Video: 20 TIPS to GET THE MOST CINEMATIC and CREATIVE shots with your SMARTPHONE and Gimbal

Start very low and bring it slowly high in the air. If you are using gimbal, make sure you are using all follow mode.
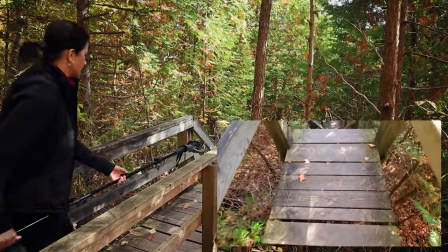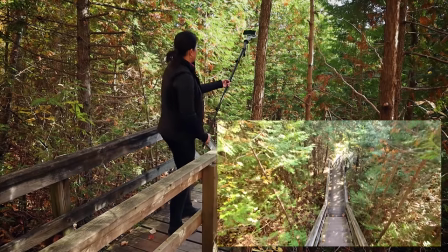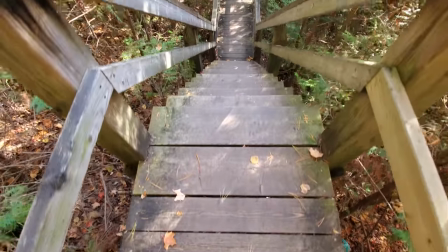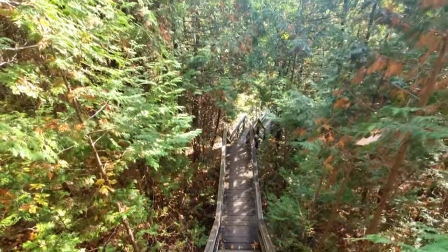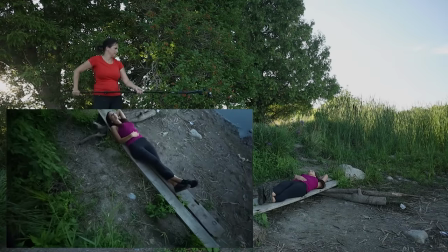(13:23)
Second shot shows a very similar situation. I purposely positioned myself as high as I could above my friend Martina.
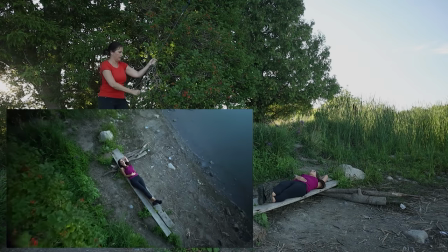(13:30)
Ultra wide angle lens will make the shot look super high.
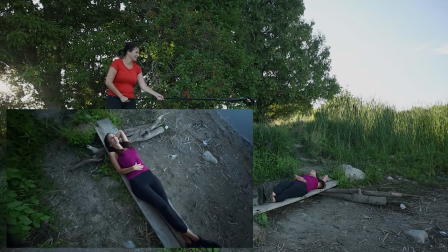(13:33)
For shots like these, use tilt lock mode, position your smartphone filming straight down, and just lift off. So far we have seen some low angle shots and some very high shots, but we haven't looked straight up yet. And we miss many interesting opportunities, like very interesting ceiling or just a plain tree crown. Look up.
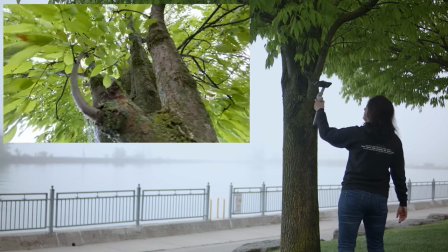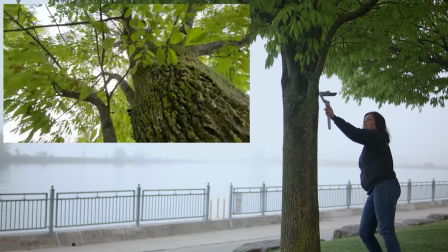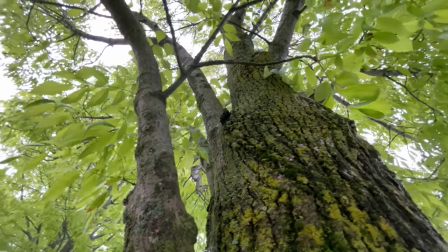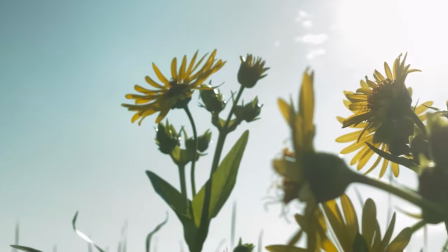(14:16)
And by all means, you can achieve a very similar result by filming flowers below them, pointing up.
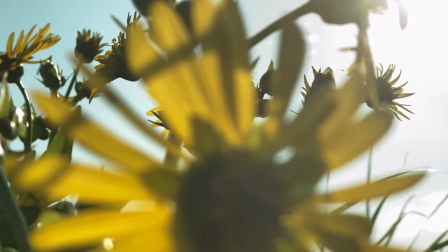I hope your back is strong because you're gonna bend it a lot. Just like filming a reflection, get very close to the ground, as close to the possible, and move forward or to the side. This is great for filming frozen beaches or plants or grass, or little puppies, or babies crawling on four.
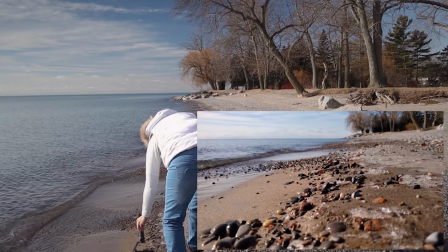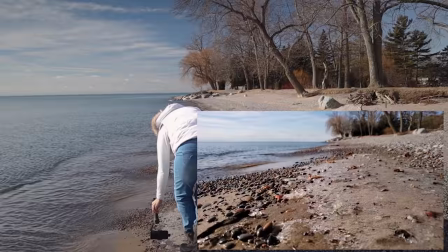Do you ever see a wooden structure or gazebo or any other structure like that?
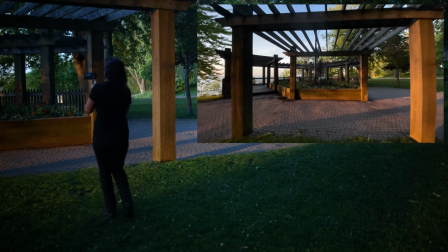(15:05)
Make sure you do at least one walking through shot. Ultra wide angle lens will make it look all moving around and spaced out.
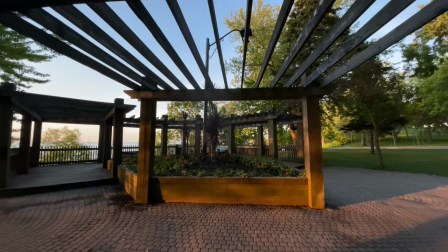(15:14)
It will create a very full frame. Another interesting view you get is by looking directly overhead.
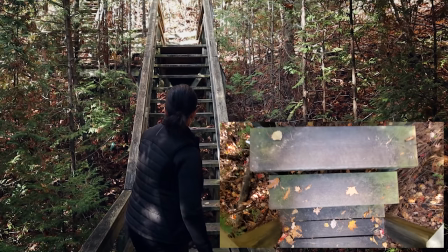(15:23)
We cannot just randomly climb up to see how it looks like from there, so you have a guarantee for an eye-catching shot.
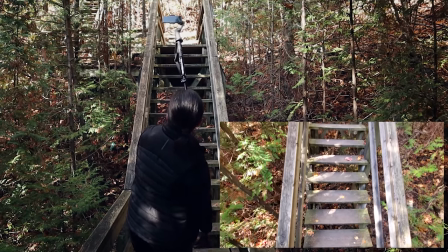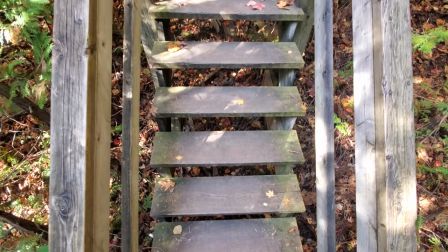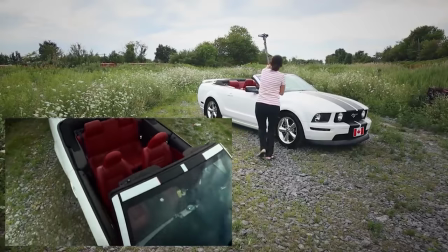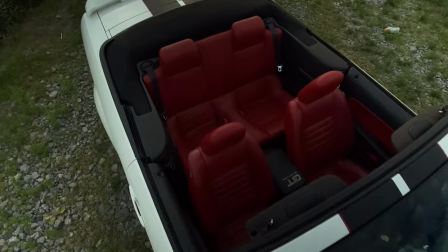If you want to reveal a stunning location with an impact, look for a starting point such as boring dirt,
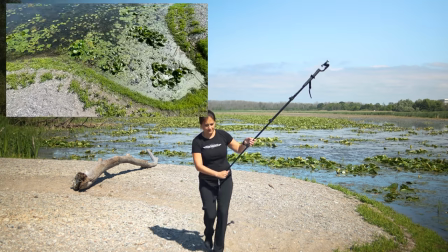(16:13)
broken wall, rocks, grass, something very plain.
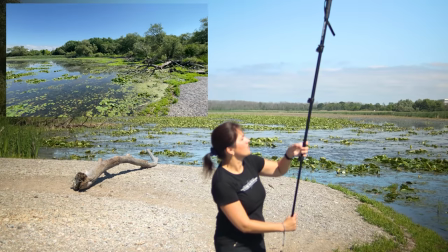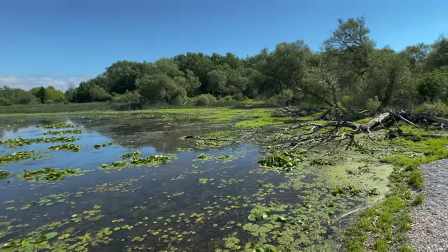Colorful contrasts stimulate our brains. There's just something about them. Look for big, bold objects which are bright and colorful.
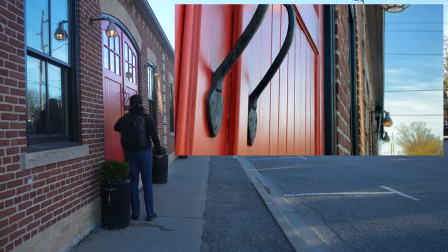(16:35)
Choose contrasty scenes.